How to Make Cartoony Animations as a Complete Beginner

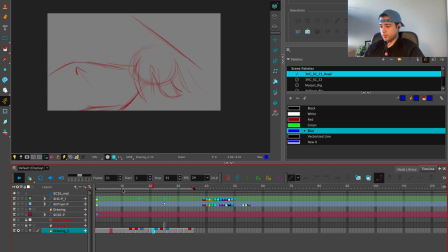(37:37)
Boom. Boom. Boom.
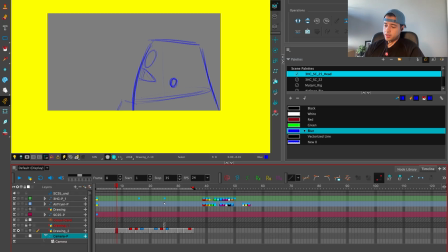(37:43)
Now we grab here the camera, put peg, and then here, boom.
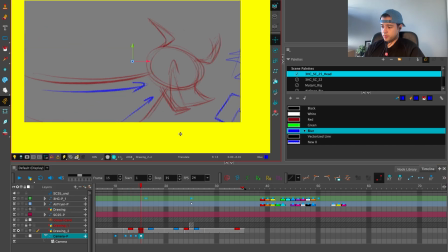(37:56)
Boom. Boom. Boom. Then go back to normal camera. Bam. Bam. Bam. Cool. And now time to add animation on top.
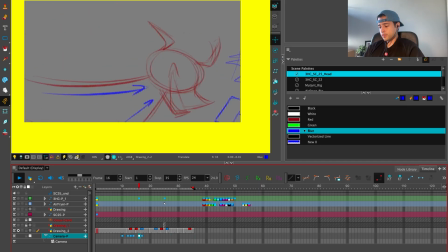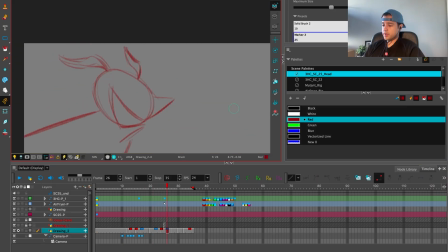(38:21)
I need to slow out that ear a little bit. It's too aggressive and it's looking weird.
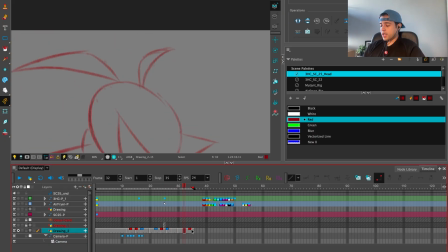(38:29)
So look, if my animation ends here and I don't have too much time to settle that ear,
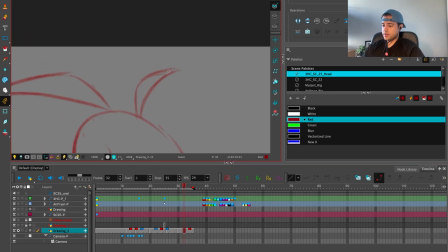(38:35)
what I have to do is to reduce the spacing of the ear so it doesn't feel like it's missing a settle here. So I can totally grab these, maybe paste it here, and just do some changes here. A little bit more.
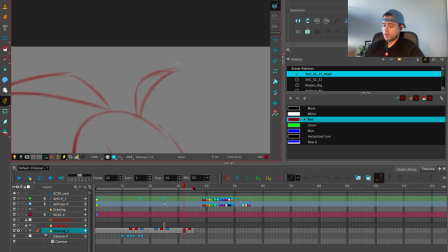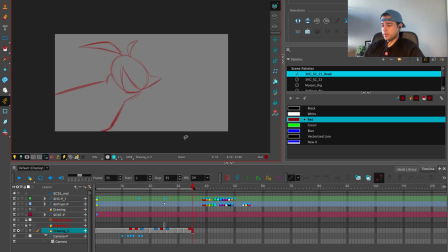(38:57)
So it doesn't feel that aggressive as it felt before. Oop. Awesome.
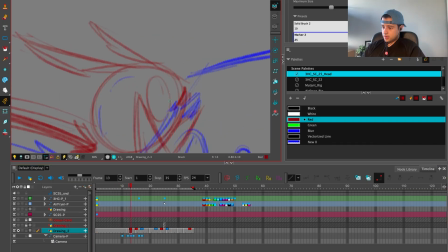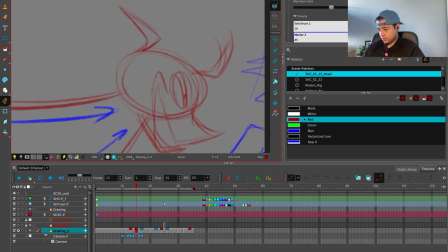Then we go and we show you only that. Look at that.
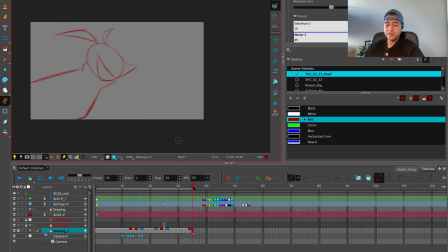(39:41)
Cool. We have the animation there. 40 minutes. This is 40 minutes already. Okay. Is there any way that I can animate all of this in 20 minutes? Let's see. Let's go in beast mode.
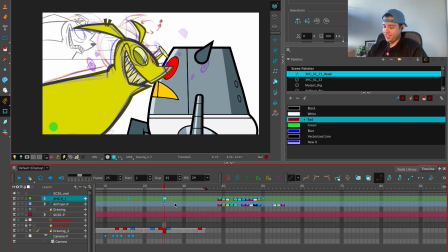(39:55)
So here we have this pose. No. Let's see if I can animate this. So the rough pass, take the rough pass and move it in front of all of this stuff.
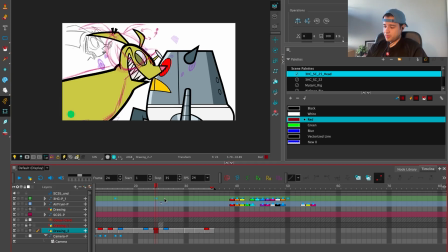(40:13)
What I'm going to do is a quick blocking of all of this shit.
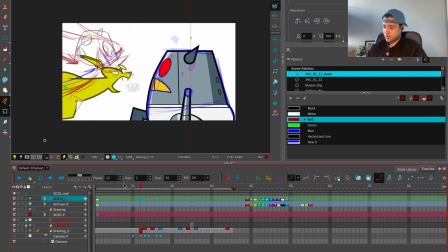(40:20)
Turn the camera off for a second.
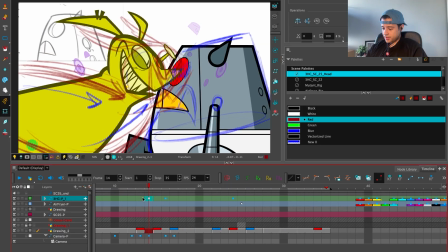(40:25)
Okay, I'm going to first start posing the frames that are in red.
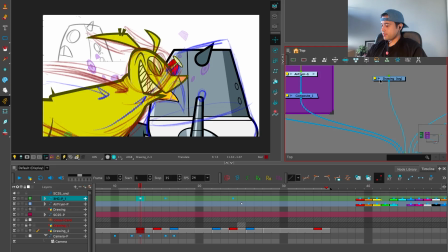(40:32)
Yeah, maybe I'll just shut up
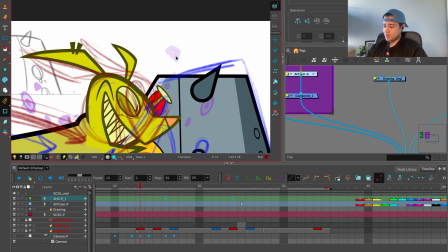(40:37)
and uh, and speed up this process, because otherwise I can talk about
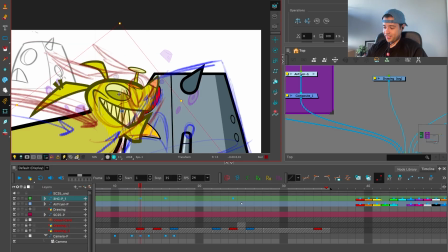(40:43)
my existence in this world, but this will make the video super long.
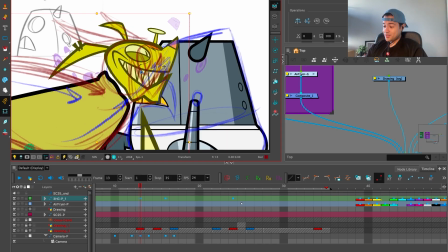(40:49)
So I'ma just. But the thing is, like, if I just work on this thing and I start posing, I get so bored.
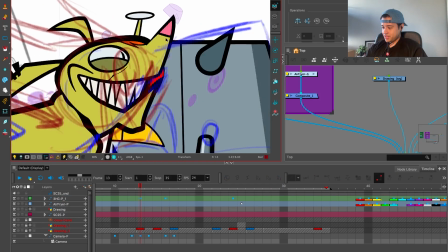(40:58)
Okay, let's do whatever we want. Book. So I'm modifying this stuff, moving all of this craziness around here like this.
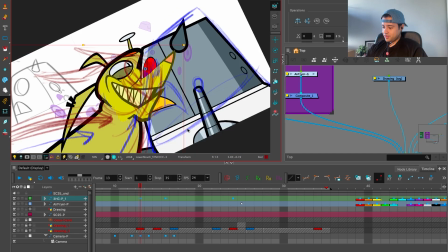(41:07)
So Tuki,
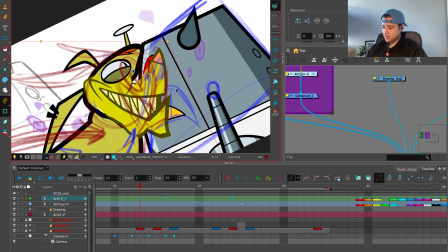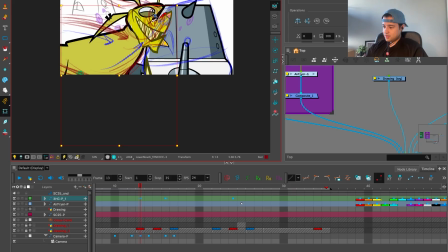(41:13)
Tuki.
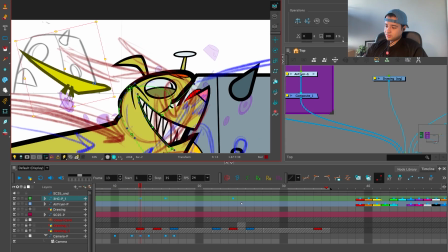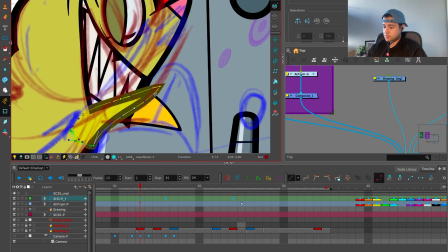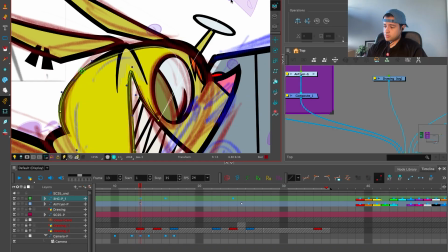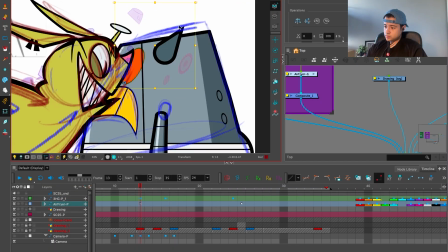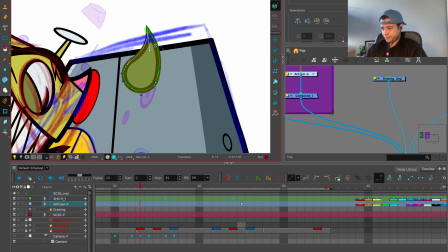(41:35)
Look, I am even here dragging that thing to add
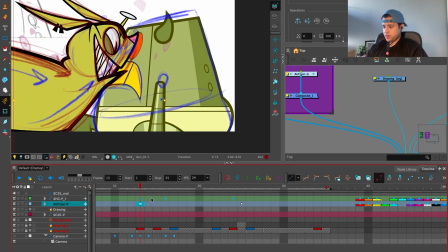(41:42)
some movement on this character here, Tuki.